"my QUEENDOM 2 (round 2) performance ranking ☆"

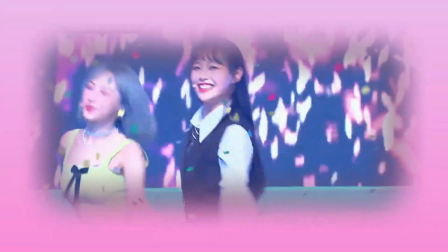I've seen some people give Loona grief about the outfits, but did you guys watch the same performance that I did?
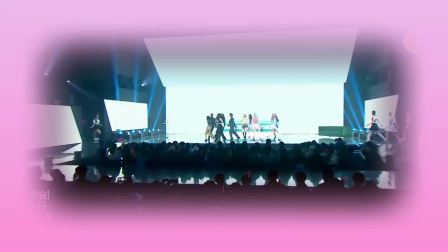It was supposed to be like a musical, and the girls are playing two different groups, so naturally their clothes will not match.
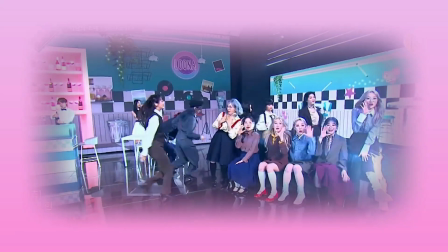And it's also not the duration of a full musical, so their clothes are the way that they are, so you as a viewer can easily have context of what's going on.
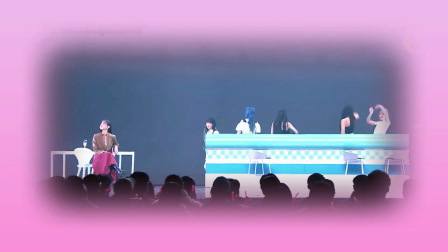This is the only time where I would accept mismatched outfits because there is a purpose.
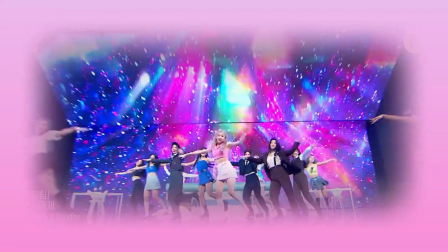Anyways, this was spectacular. It felt like their own concert. It was such a blast, and there was so much attention to detail that makes it fun to rewatch.
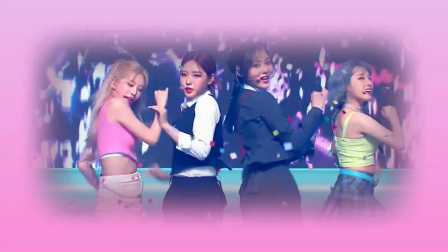Another great performance from Loona, as always. Number 1, Heejin.
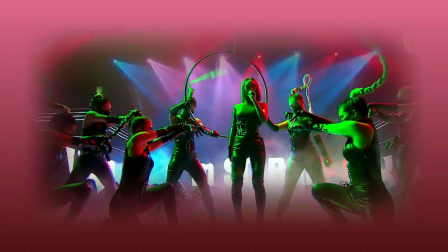When this woman appeared, hanging off of a hoop, using just her upper arm strength, no harness, I was stunned.
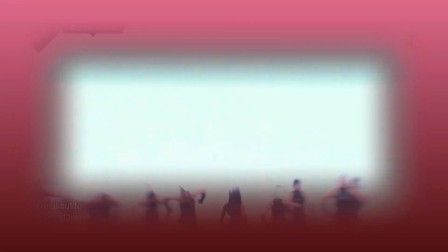Of course, it was more of a thing like for show and less of like technical tricks, but who even does this in K-pop?
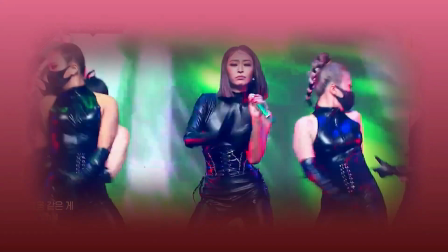Once again, you know, the thing about Heejin is not only does she have experience and is leagues above the other performers,
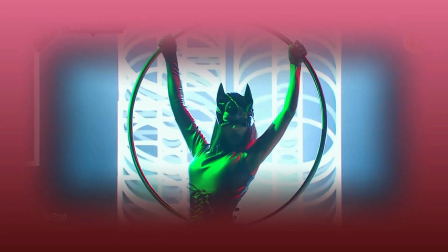she has a real dedication to her craft. I love watching Queendom for her just to see her talk about her plans for her next performance and seeing how she interacts with her crew.
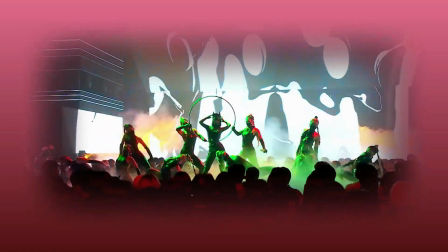I'm so glad that Queendom is breathing new life into her career because she's able to shine here more than ever before and then attract new audiences.
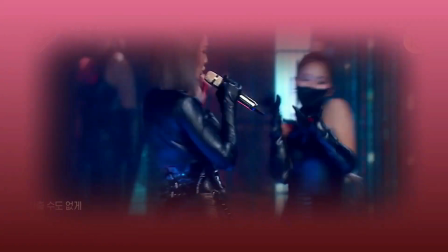To be truthful, I would place Luna's performance for this round and Heejin's at an almost equal spot, like they're not too far off from each other.
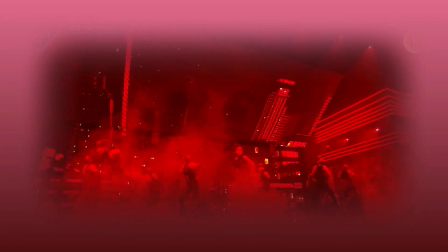I think someone said this on Twitter or Reddit or something, but it resonated with me. The difference,
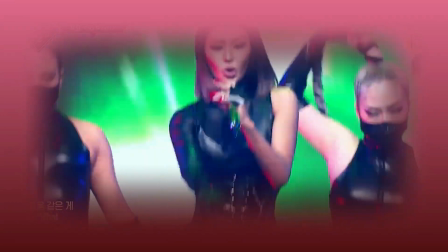aside from skill, that Hyolyn has is that she never forgets there's a live audience.
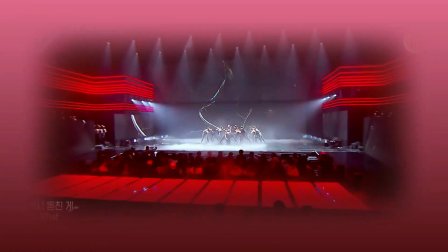This is much easier to do when you aren't in a group, because a group's performance usually has different priorities,
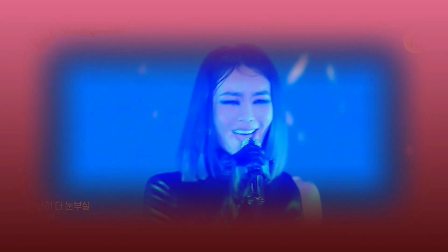but Hyolyn breaks eye contact with the camera for several instances and connects with the audience in a different way.
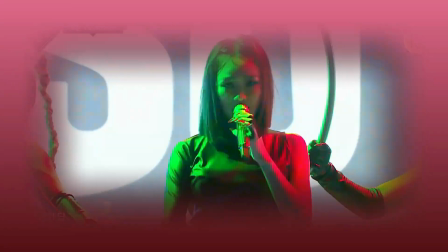She has to walk around in order to fill the stage and stuff like that. Not to mention, the girl can sing, and hearing that live must be incredible.
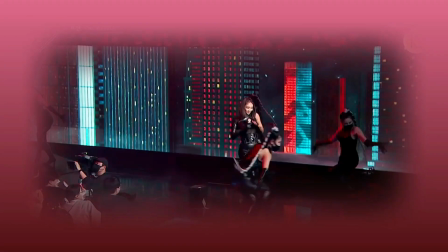However, I did not like the first half of the arrangement,
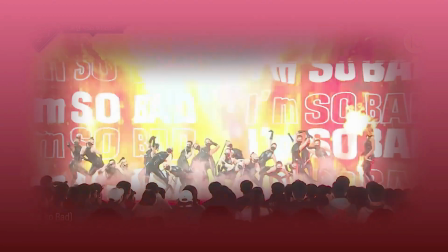and I know she did a lot of it herself, but it was just not working very well until the second half, and then that's when it went really crazy.
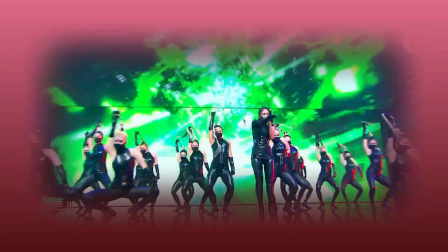I loved the Catwoman theme. That was so smart.
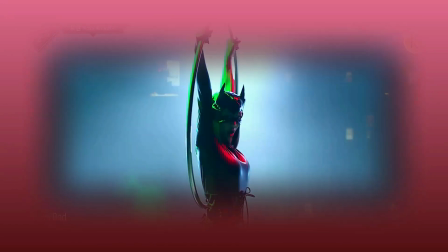It suits her and the song, which is what I expected, because she's obviously gonna choose something that she can deliver well.
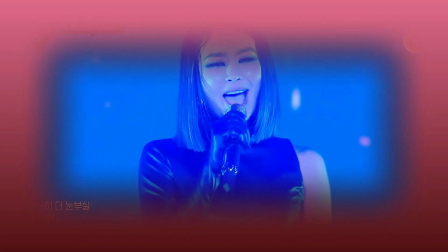And no matter who you are, it is not easy to take a song that is designed for 12 people that has a ton of like
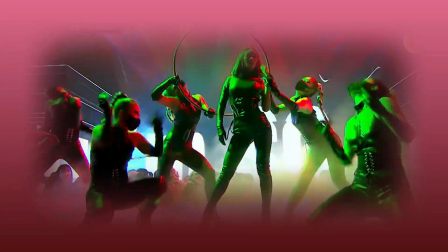ad-libs and shouting and stuff like that and turn it into a solo song.
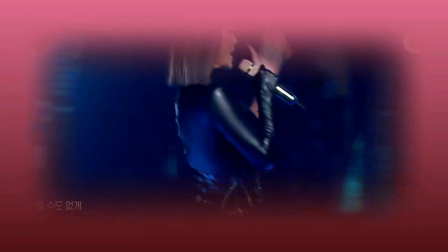I like how she incorporated Paint the Town in there too. It was really good.
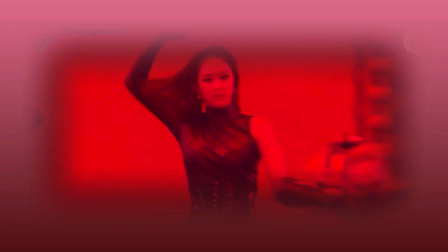Overall, these performances were kind of hit or miss for me, which is expected,
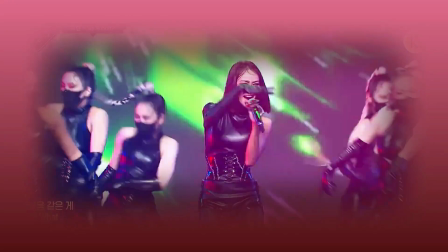but at least they have the opportunity to show us something else next time, and I look forward to it very much.
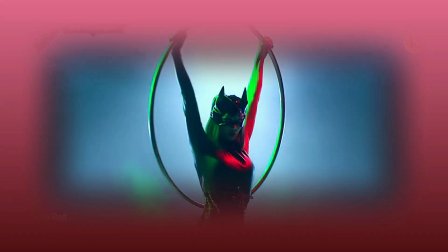So that's all from me for now. Be sure to like and subscribe so we can meet again. Thanks so much for watching, and let me know what you think and give me your rankings too. Bye guys!